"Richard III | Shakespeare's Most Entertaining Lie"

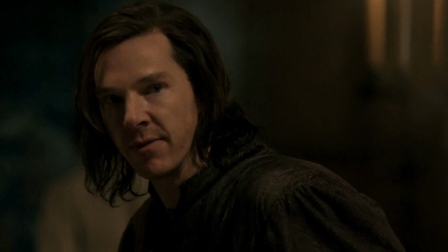(12:46)
The dude read a poem at his funeral and then proceeded to star in the adaptation of the play that has defamed him.
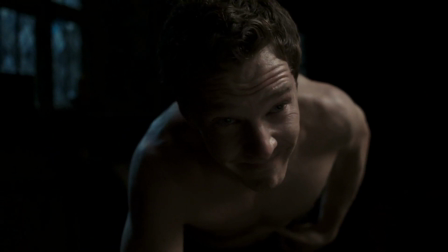(12:53)
I will be very lucky if I can avoid a copyright claim from the BBC in this video, because there is nothing the Beeb likes more than a Shakespeare adaptation.
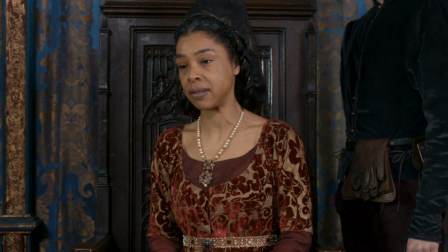(13:01)
The ambition of The Hollow Crown was to show all the history plays, with the exception of King John and Henry VIII,
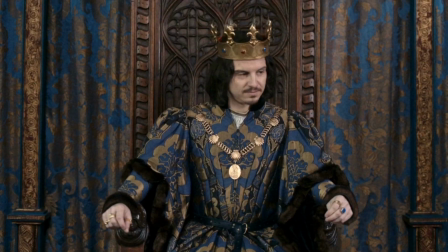(13:08)
in their original setting, bringing with them the best British actors available at the time.
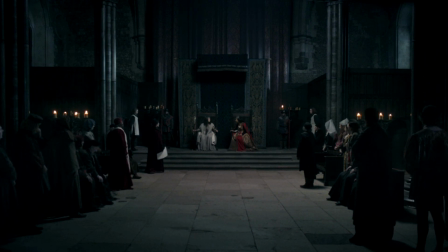(13:13)
The Hollow Crown probably takes the biggest liberties with source material than any other adaptation in this video.
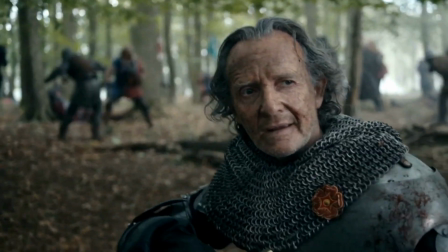(13:20)
Characters are omitted or switched around, and whole subplots are dumped in favour of a more flowing narrative.
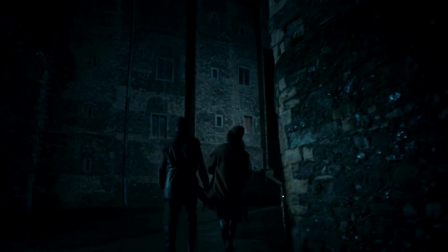(13:26)
It's probably not a good idea to use this series as your introduction to Henry VI, because I was quite lost when I watched it.
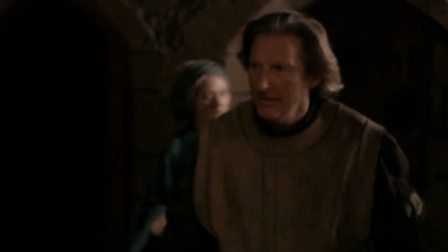(13:33)
They also add little bits of dialogue here and there to make the characters sound a little bit more human, such as calling out each other's names,
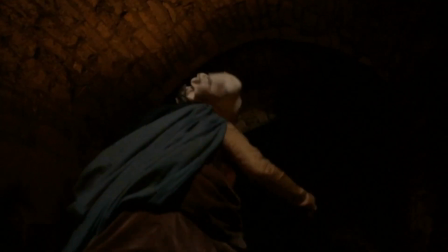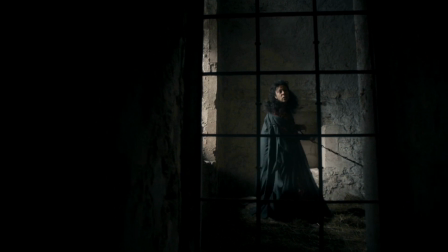(13:45)
Margaret saying she is the Queen while in prison,
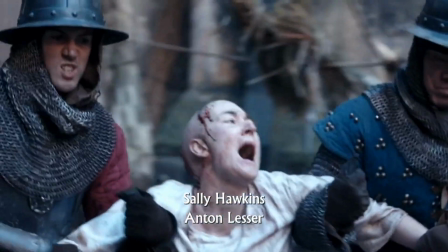(13:52)
and Joan of Arc pleading for her life while she's been taken to the stake.
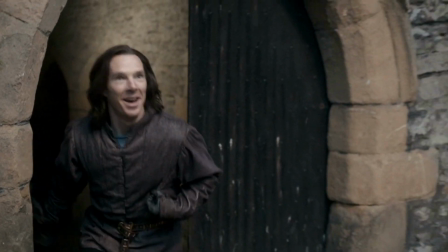(13:57)
In this version, Richard does not kill the Duke of Somerset, and the series uses its adaptation of Henry VI Part III to give him more of an arc,
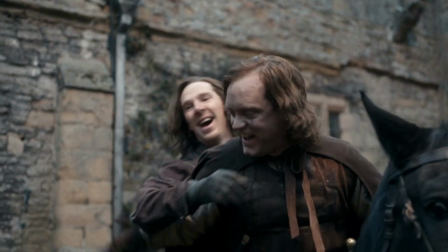(14:05)
where he starts off as a wide-eyed innocent who is only sent for after the Battle of St Albans,
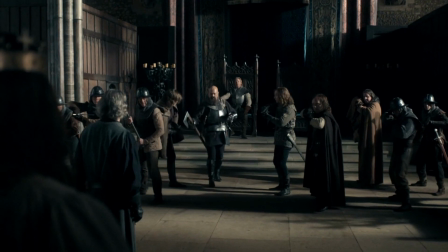(14:10)
so he can join his father and brothers in entering Westminster. He isn't even armed, and is only handed an axe by Warwick as if to hold it for him.
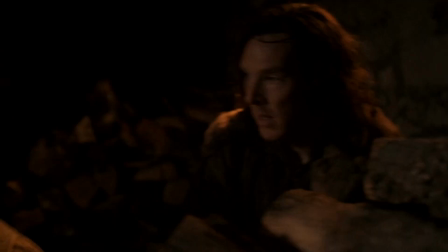(14:18)
During Margaret's attack on York's home, Richard and Edmund hide from the soldiers,
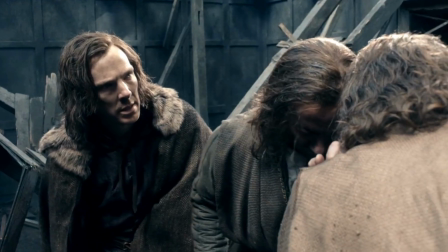(14:22)
and he witnesses his brother being murdered in front of him, After which, he becomes the bloodthirsty murderer that we all recognise.
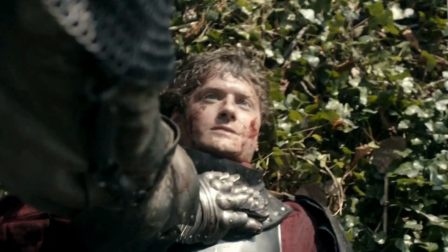(14:29)
It's as if the series is telling us that Richard wasn't always evil.
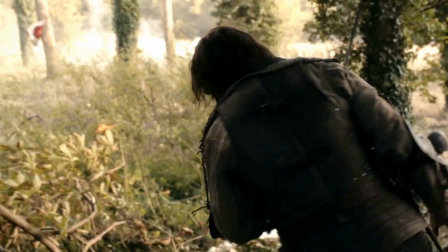(14:33)
The Wars of the Roses changed him, and he accepted what a violent world he lived in, because he didn't want to die begging for his life like Edmund.
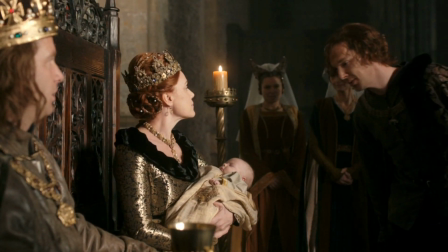(14:41)
With his attractive and trusting face, it is very easy to understand why people would believe his lies.
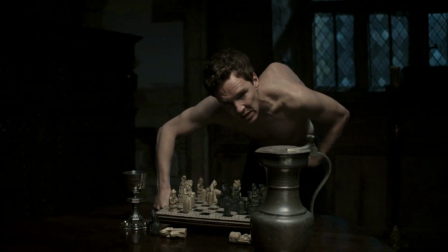(14:47)
The series shows the extent of Richard's deformities, and the quality of special effects they have, when he delivers his opening monologue shirtless.
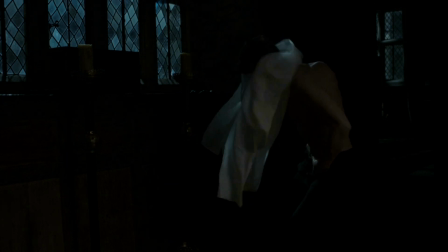(14:55)
I kind of like the imagery of that,
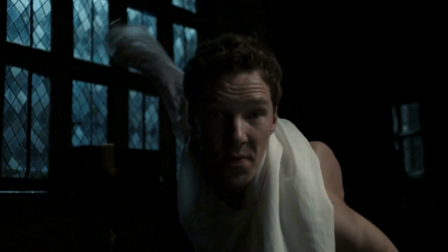(14:57)
as though he is revealing his true self with no layers and literally puts on his disguise by covering himself with a shirt and doublet.
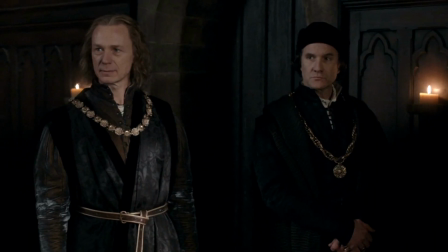(15:05)
Although much of Henry VI is abridged,
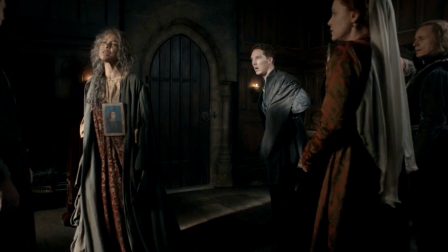(15:07)
Richard III is mostly faithful to its source material and even includes Margaret, who is one of the main players throughout the season.
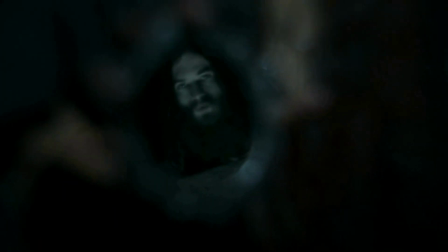(15:15)
Margaret is so prominent that she leads the dream sequence where most of the ghosts are included, save for Edward of Westminster and Hastings.
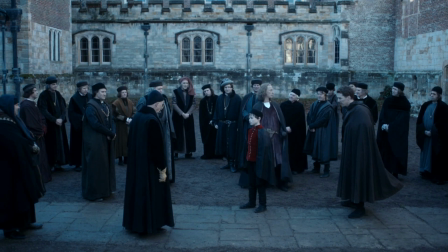(15:22)
I'm not overly crazy about the Hollow Crown depiction, as a lot of the script has been tossed out to get a satisfactory timeline.
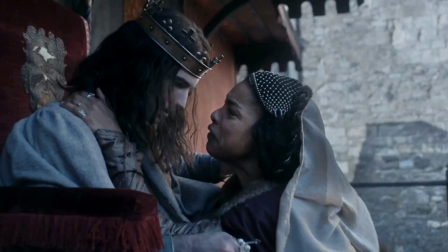(15:29)
I know this was made to directly compete with Game of Thrones, as much of A Song of Ice and Fire is directly lifted from the Wars of the Roses.
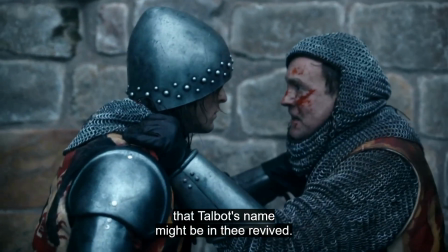(15:36)
At the very least, we could have seen more of Lord Talbot,
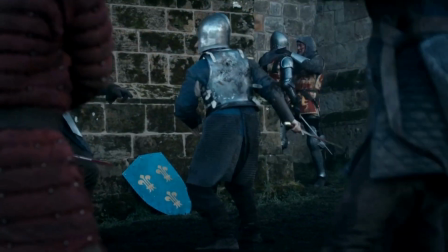(15:39)
the badass commander whom York and Somerset must avenge at the end of Henry VI Part I. I can tell the real intention was to set up the backdrop as quickly as possible,
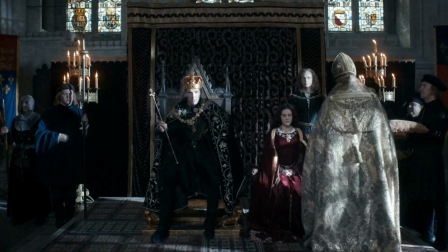(15:48)
in order to get to Richard.
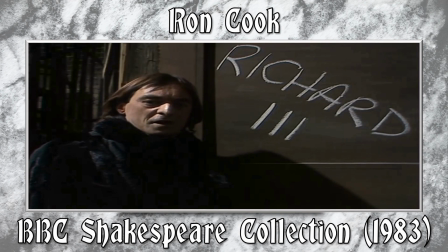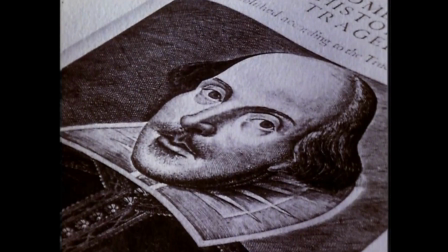(15:57)
In the late 70s and early 80s, the BBC endeavoured to adapt every single play for the screen.
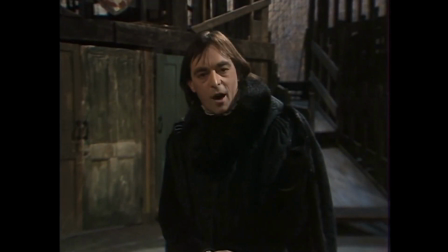(16:06)
We can thank Cedric Messina for this. The project spanned seven seasons, with Henry VI and Richard III taking up most of season five.
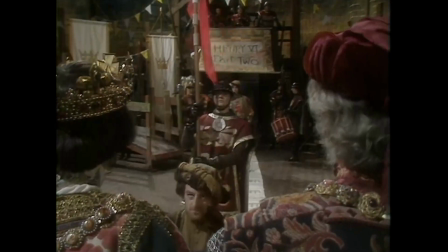(16:14)
Throughout the plays, many actors are used for multiple roles, as if they're one big company recycling the actors.
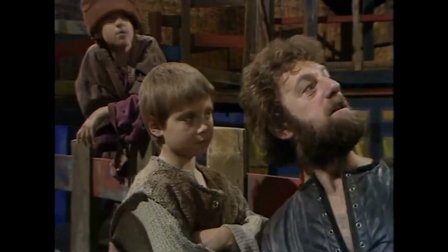(16:20)
Bernard Hill, for example, predominantly plays Richard of York but he is also a gunner at the Siege of Orléans and later one of Clarence's assassins.
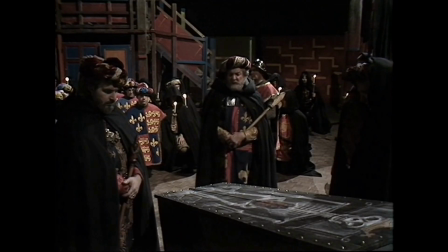(16:28)
I didn't fully realise this at first because I watched the plays out of order.
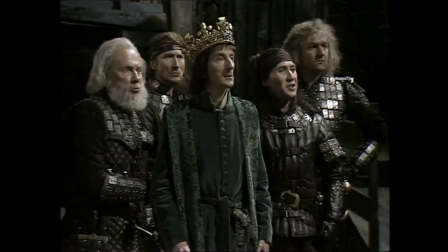(16:33)
I began with Richard III and then Henry VI Part III and then watched Henry VI Part I
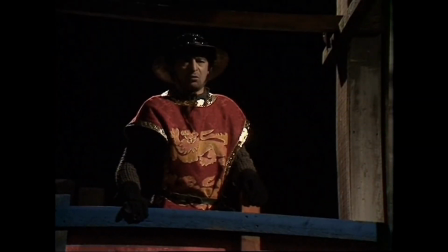(16:39)
where Ron Cook played a few minor roles and I was a bit confused because I thought hang on a second,
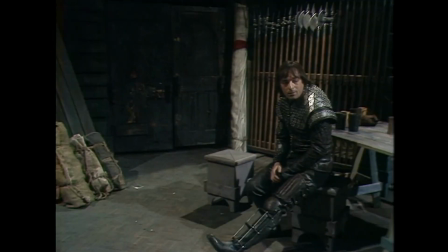(16:44)
you're not supposed to show up yet. Ron Cook, of course, plays Richard himself.
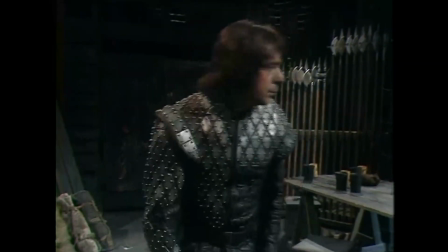(16:48)
While Richard III sounds well enough on its own, it really does help to watch all the way from the beginning, especially given the overall setting of the plays.